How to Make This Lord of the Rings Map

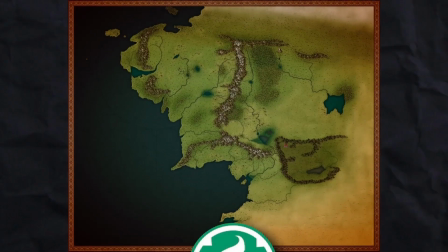[0:00]
This video will break down exactly how to make a detailed map for Wizards and Warriors, the sister channel to Kings and Generals,
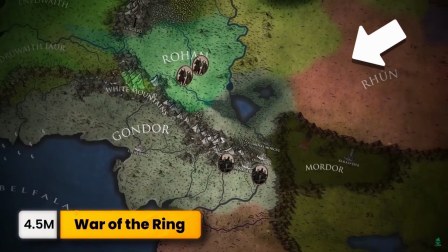[0:06]
specifically this map from their Lord of the Rings video. With help from their map designer Adam,
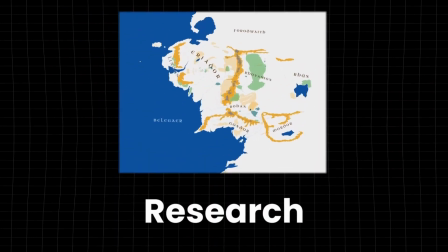[0:11]
I'll walk you step by step through the process. The first stage is research. Adam starts by finding an overview of the area.
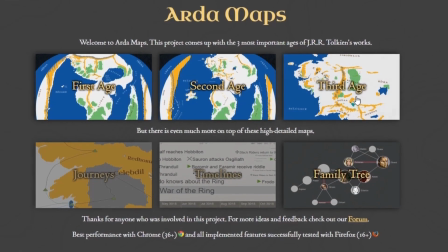[0:17]
Luckily for Middle-earth, a website called Arda provides a nice template of the terrain.
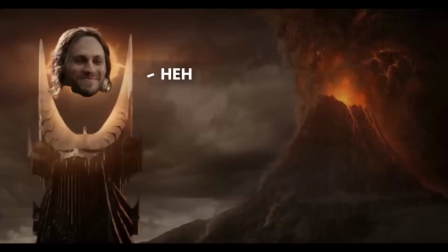[0:22]
This can be used as a base for key topographic features like certain mountains, as well as coastlines, rivers and forests.
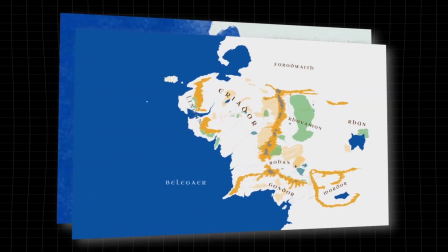[0:29]
Once Adam has his biomes and a reference map, he moves on to wonderdraft.
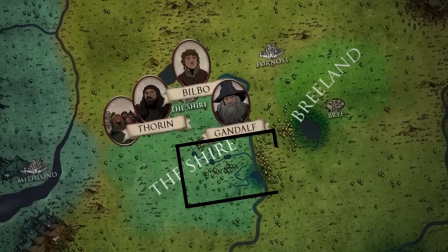[0:33]
The map needs to be highly detailed for zooming during the video, so a massive canvas is used.
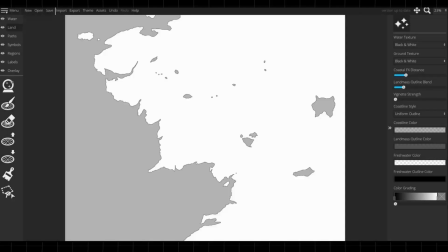[0:39]
The first step on wonderdraft is to import a black and white height map to separate out land from the bodies of water.
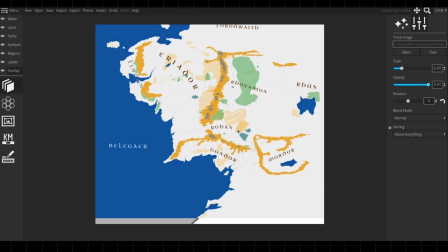[0:45]
Next, he overlays the reference image, lowers the opacity and then traces over it.
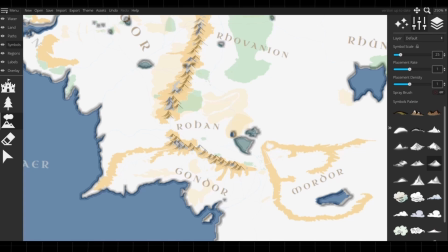[0:50]
With the foundation set, Adam starts with any disruptive features like mountains and then rivers flowing away from them.
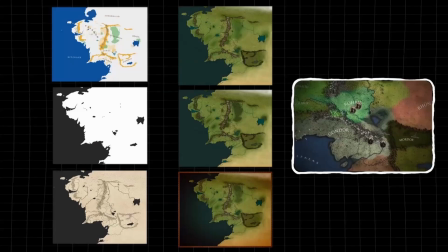[0:57]
This gives structure to the map, allowing progression to the next stage, adding colour.
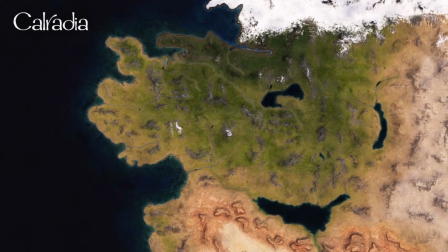[1:01]
It's worth noting many fantasy worlds have a north is cold and south is hot colour palette.
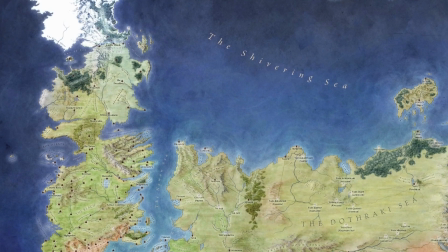[1:06]
A good example of this is Game of Thrones, with the north covered in ice and the south by deserts.
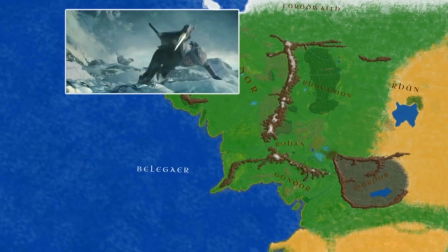[1:11]
The same is true for Middle-earth and includes different shades of greens, browns and yellows.
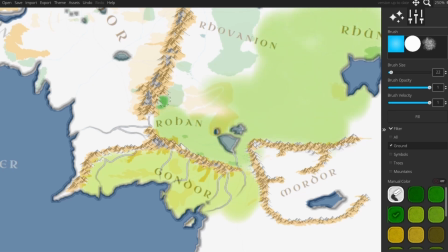[1:16]
Adam then colours his different biomes, shading the lowlands, forests, plains and the special fantasy realm of Mordor.
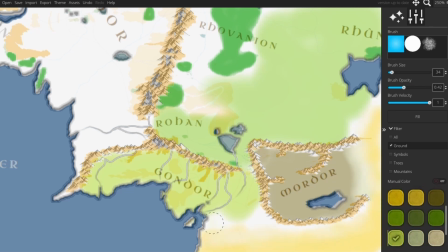[1:23]
This is usually the longest and hardest part of the process, as designers have to blend biome colours so they naturally fade into each other.
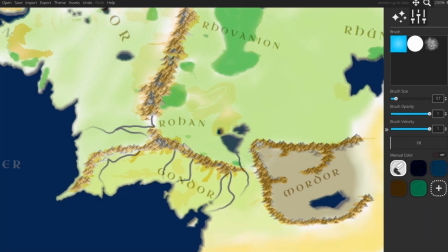[1:30]
Finishing off this stage involves shading bodies of water, which aren't necessarily the same colour.
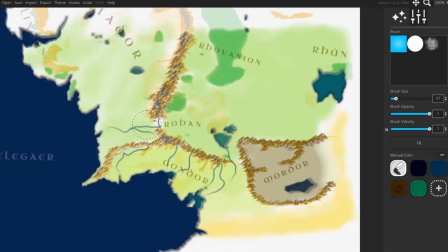[1:34]
Lakes and rivers will be shallower than oceans, so it makes sense a lighter turquoise is used here.
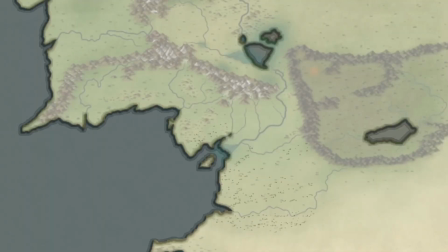[1:39]
Adam's last big step is to add plants. Grasses, cacti, marshland and palms are dotted around, with trees added to make up the forests.
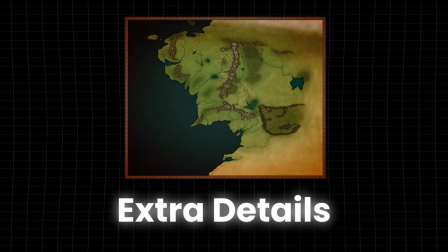[1:48]
Finally, to give it a professional look, attention to detail is paid around coastlines by using a small brush size.
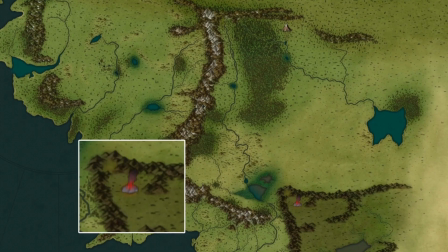[1:54]
Other distinct map features like Mount Doom and the Lonely Mountain are given extra work too.
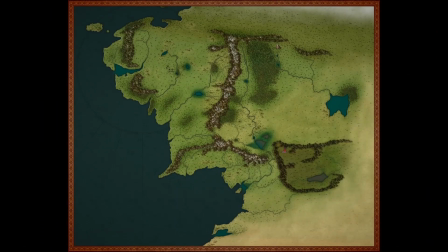[1:59]
To make it really stand out, a frame and a vignette are added to finish off the look.
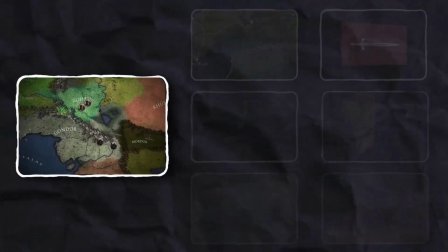[2:03]
This is not the end of the process. There are still several tasks needed before this map is ready.
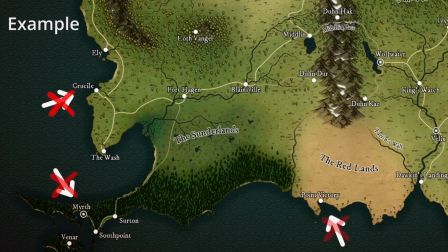[2:09]
Typically roads, borders and locations are then included, but Adam didn't need to in this case, as Kings and Generals wanted to add their own in-house style to it.
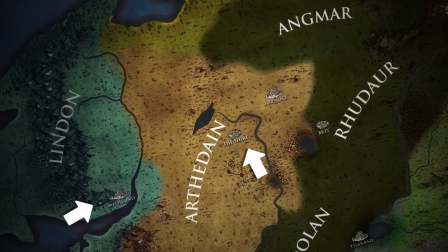[2:17]
That came in the form of motifs, like settlements and place names written in a font of their choice.
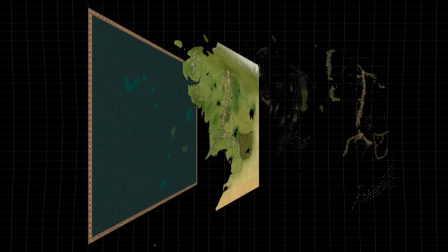[2:22]
The next request from the K&G team is to divide the map into layers. These include land, water, mountains and plants.
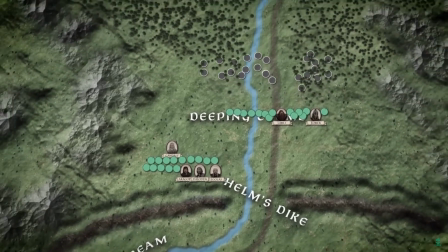[2:29]
Separating these gives them flexibility to animate characters and armies below them,
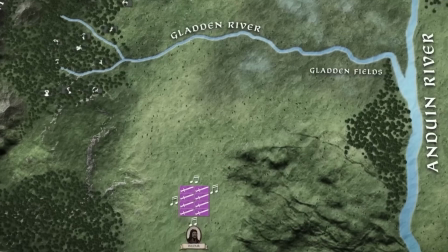[2:33]
like this scene where troops were hiding in the forest, so the forest layer was placed on top of their icons.
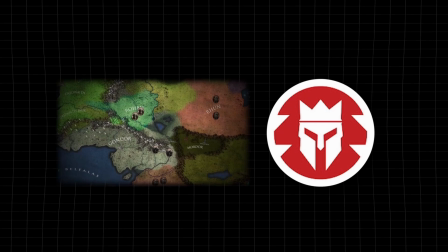[2:38]
Adam now passes the map onto the K&G team for the final touches of their video. Faction territories are traced out, their edges blurred and coloured.
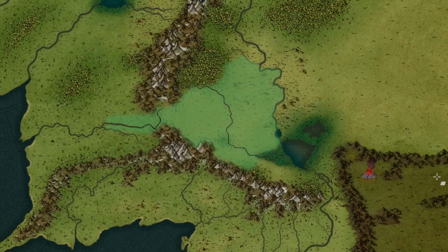[2:46]
Reducing the opacity of these shapes makes the map look smarter while showing off Adam's artwork.
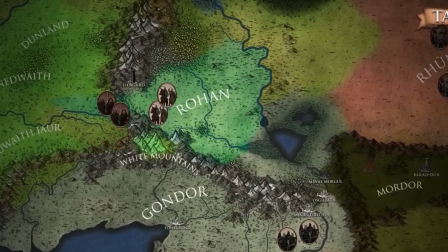[2:51]
Given that a nation's borders often end on natural features like rivers, their team used this to hide border transitions below the map layers that Adam made.
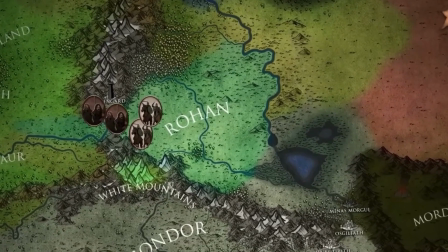[3:00]
This allows them to have neat borders without the use of solid lines, retaining the map's quality look.
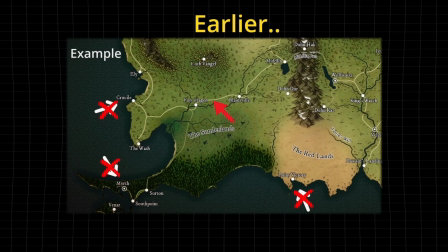[3:05]
Now remember when I said Adam didn't have to add place names or locations?
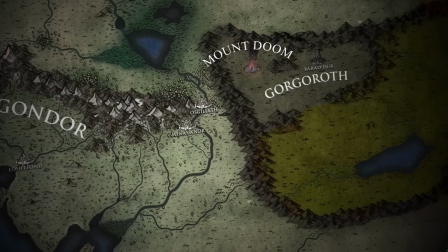[3:09]
We are now at the stage K&G placed them on the top layer of their map, along with some army sprites that are animated to tell the story.
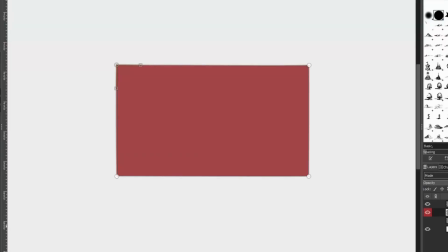[3:16]
You might wonder, how do they get these units? Well, they are custom drawn by a specialist designer to maintain a certain style.
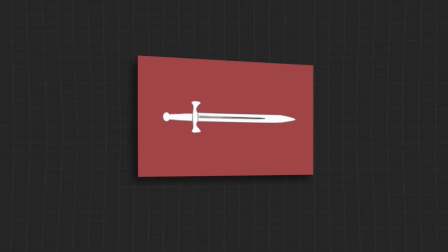[3:23]
Occasionally, these pieces are given a drop shadow or similar effect to make them appear 3D.
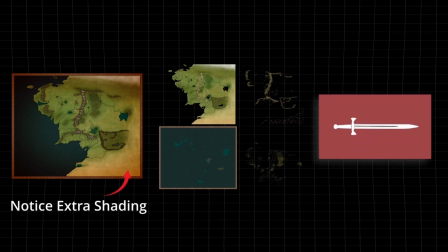[3:28]
Now we have the map, the layers and the icons, it's time to show you how K&G actually make use of these assets to make a professional video.
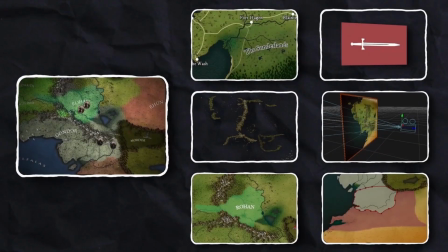[3:36]
One thing to make it feel more polished is the camera positioning.
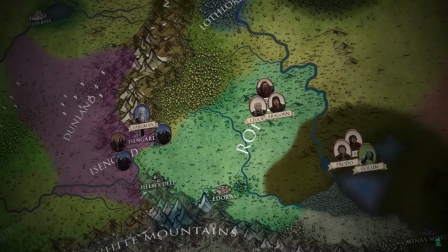[3:39]
It's placed above the map with a slight tilt, giving the movement across Middle-earth a sweeping effect instead of simply panning.
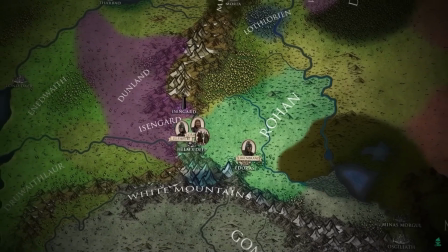[3:46]
The camera also rotates a small amount for a more dynamic look, with the sounds of winds rushing past you to immerse you in their story.
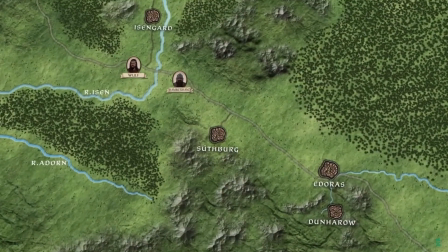[3:53]
Pretty clever.
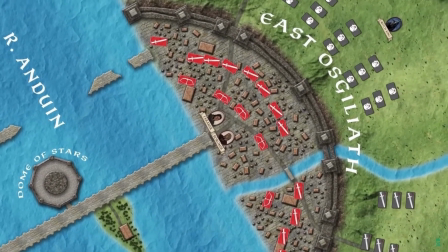[3:54]
Speaking of camera positioning, a lot of zooming is required on the map to explain locations in the world, or showing certain characters before a battle animation begins.
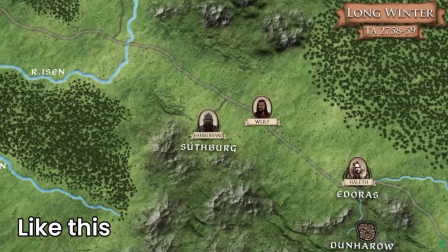[4:02]
Just to clarify, those smaller battle maps are made by a different artist.